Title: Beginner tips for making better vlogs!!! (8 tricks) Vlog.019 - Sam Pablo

What's up guys? So today is not like a normal vlog that I usually do. Today I want to give you a few tips on how you can make your vlog more awesome. Let's begin. The first thing is to have a teaser to start your vlog off with. Maybe something that happened during the day that was funny or interesting, like this. Once you've got your teaser, it's time for the intro. This is the part where you title your vlog. You could use your name and what number the vlog is, maybe the date, and where you shot it at. It also helps if you have a drone and it can look something like this.
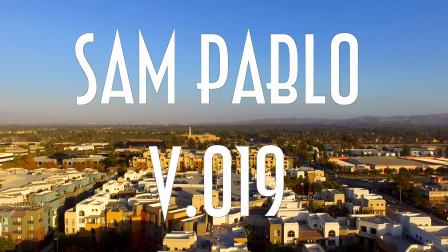Here's the next tip. Good editing can make even the most mundane tasks seem interesting. For example...
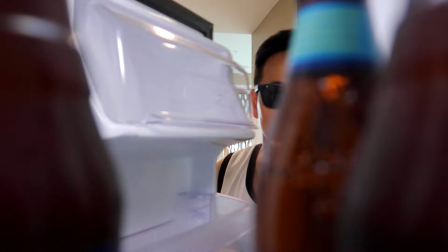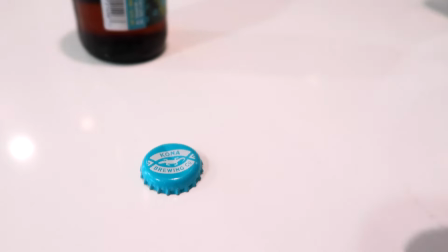See what I mean? Clever transitions can also be a great way to make your vlog more visually interesting.
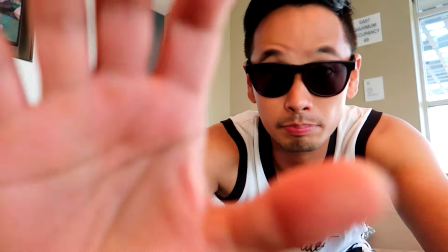For example, there's the cover-up. And here we are at a new location. There's also this bin. Really, the possibilities are endless. It's really up to your own creativity and imagination. And I'm by no means a film expert. All these terms, I just made up. No, I'm not kidding. I literally just made them up. Another great technique to use is a time lapse. Here, let me show you what I mean.
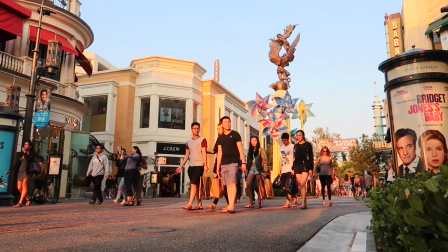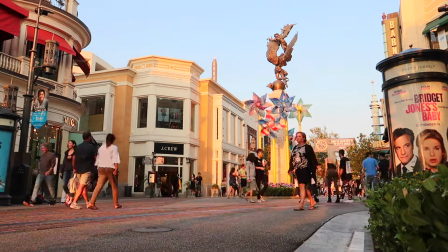Communicating a single idea while moving through different locations can also be
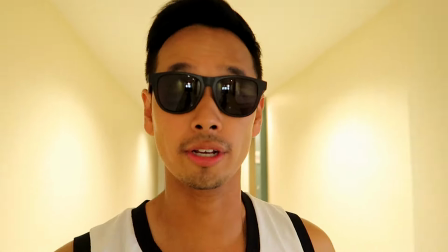a very visually interesting way of telling your story. it gives the vlog a nice sense of movement. Having a nice montage, perfectly timed to some music that you've specifically chosen, can also really add a lot to your vlog.
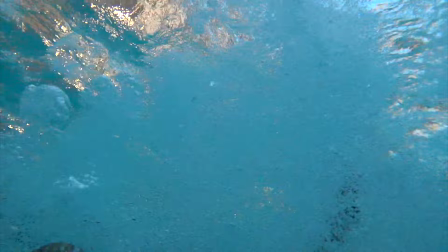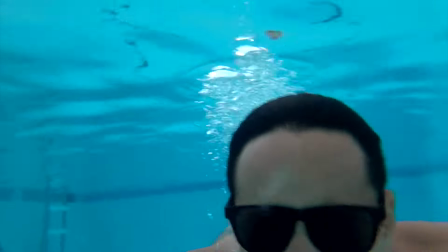Look, I'm not gonna lie to you. It also doesn't hurt to have really fun friends.
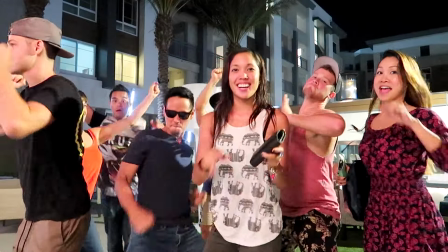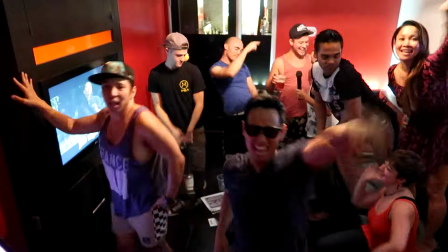I know this wasn't my normal vlog, but I hope you guys had a little bit of fun and maybe even learned something. If you did, let me know in the comments below. Like, subscribe, all that fun stuff. Alright guys, I'll see you next time.
By the way, I should probably mention that it's Terry's birthday!